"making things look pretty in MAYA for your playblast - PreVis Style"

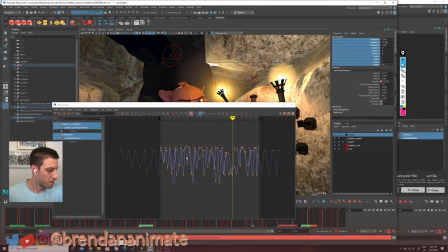[32:40]
If I hit the graph editor, you can see the intensity
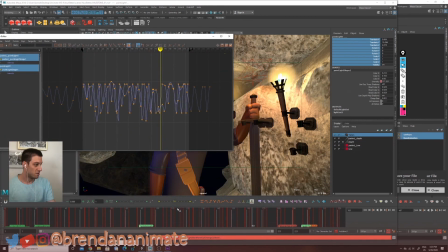[32:46]
I just went in and randomly copied, pasted, and scaled numbers sort of go in there and
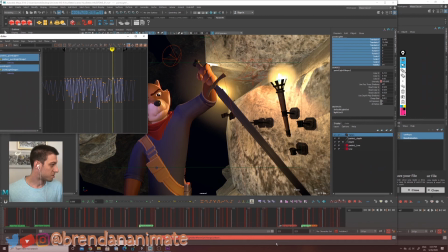[32:56]
be part of animation, just sort of animate the intensity of the lights.
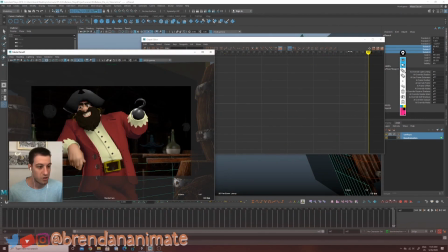[33:02]
Another thing, you can use the hardware fog.
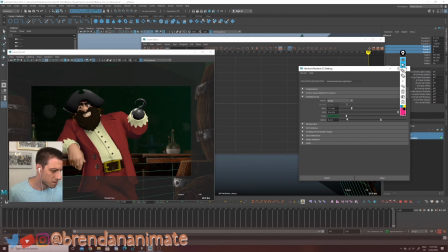[33:08]
Yeah, cool. So this one adds a little bit of atmosphere, putting the hardware fog onto it. So it adds quite a bit to the scene just to have the hardware fog on. So if we turn it off,
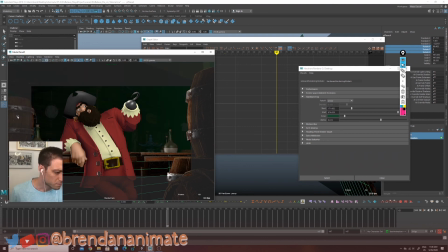[33:26]
this kind of doesn't add that much depth to the scene. So one thing I did, is kind of a cheat that you can add,
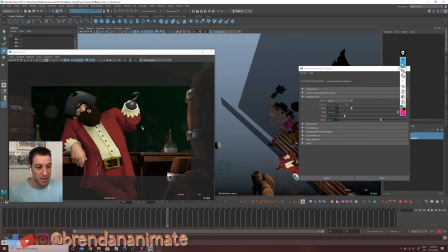[33:38]
is I really wanted to separate this guy from his background.
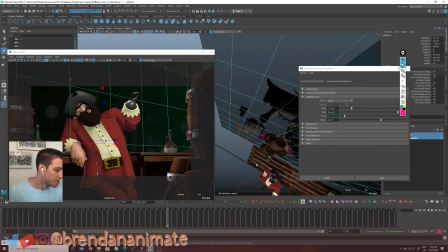[33:43]
So I created these little planes and
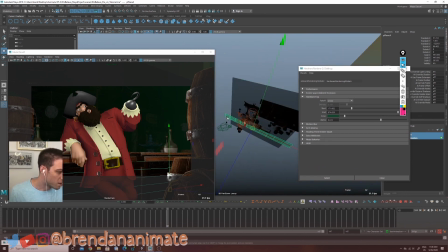[33:48]
I put transparent material onto them to be able to, this is a little busier than this, and this is a lot busier than that.
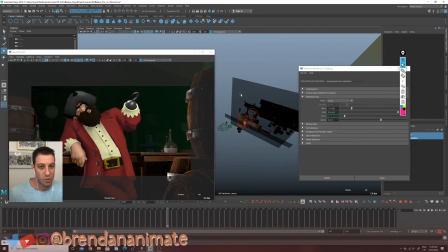[34:05]
So that's another way you can sort of force the hardware fog onto the scene by just making a new material and putting that into the scene and just putting a transparency value on the material,
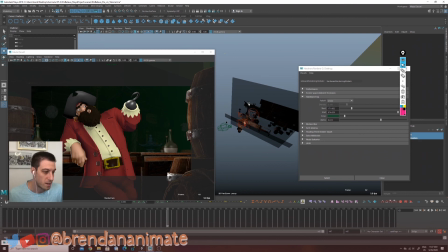[34:21]
and that way you can use it as a little card to separate one or the other. All of this is cheated.
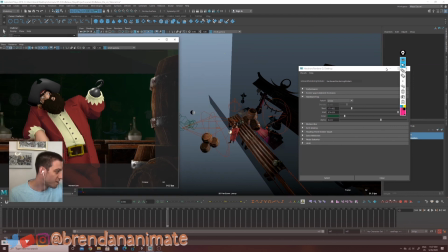[34:27]
As you can see, there's no actual scene here. It's just a bunch of objects placed in the scene,
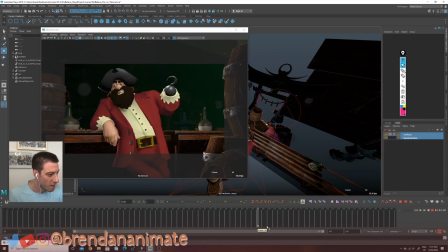[34:34]
and over here it looks like it's all populated and he's in a pirate ship or a bar or whatever, but the truth is this,
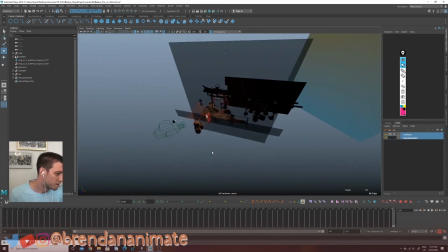[34:41]
I just sort of have here whatever's necessary to tell the story, so I'm not going overboard with it.
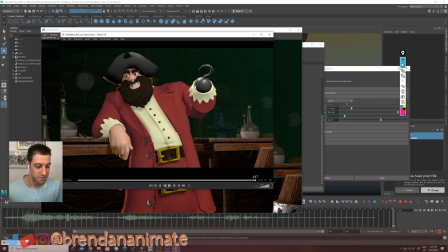[34:48]
One place where you can find some inspiration for all of this kind of shot frame. If you're having trouble with shot framing, or trouble with lighting, or trouble with, you know,
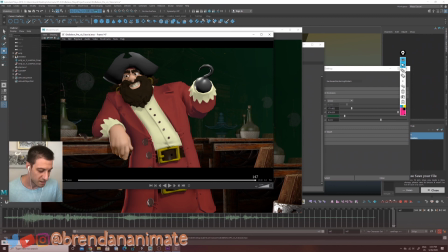[35:02]
anything that is related to that sense, you can always check out,
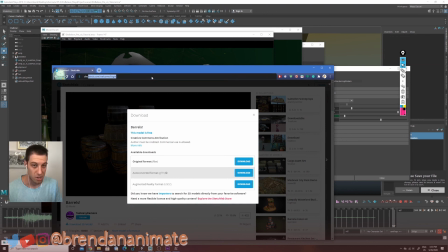[35:10]
there's a website called shotdeck.com. You need to make a username and a password, but it's free.
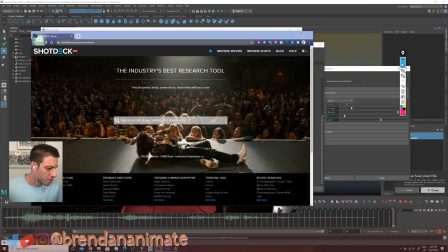[35:24]
Cool. Okay, so this is ShotDeck, and then over here you can say like moody lighting.
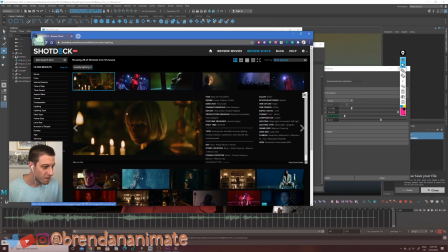[35:33]
Boom, and then it just brings you in with a bunch of compositions that you can sort of check out the colors from.
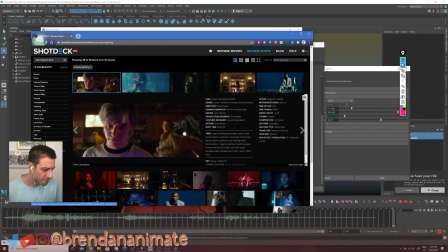[35:41]
You can check out how it's lit, check out the composition. You can check out, see where the, you know, characters are being lit.
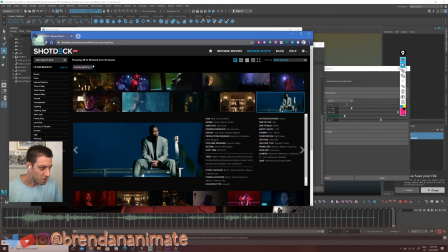[35:48]
You know, super cool, moody lighting. You can also bring in here, you know,
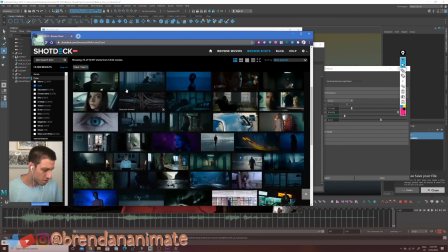[35:56]
oh, I want something with cool colors, and then it'll give you a bunch of inspirational shots, and then, you know,
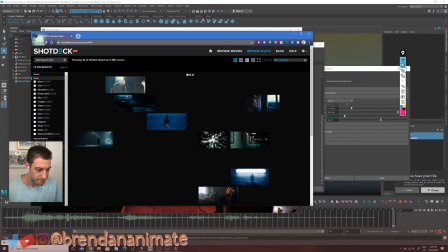[36:03]
magenta, whatever. You can say, oh, I want something nighttime.
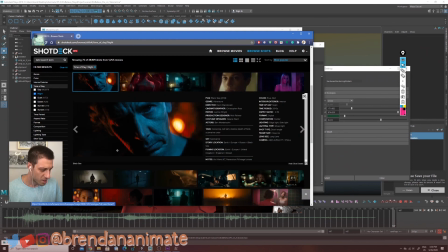[36:09]
It'll just bring you, you know, ideas for shots. Super cool. You can add a red light on a blue character.
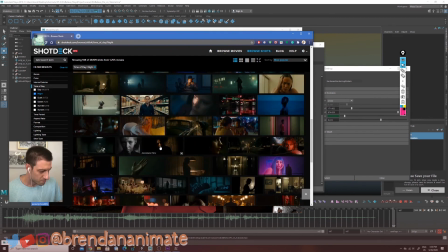[36:16]
And you just like take stuff out of, you know,
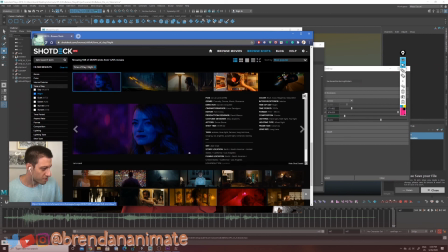[36:20]
whatever it is that is out there that professionals have done, and you can incorporate it to your own work.
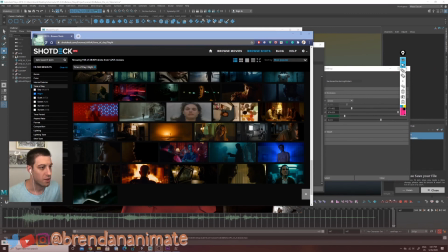[36:26]
So it's kind of cool. Okay, another website that might help you out is evanerichards.com.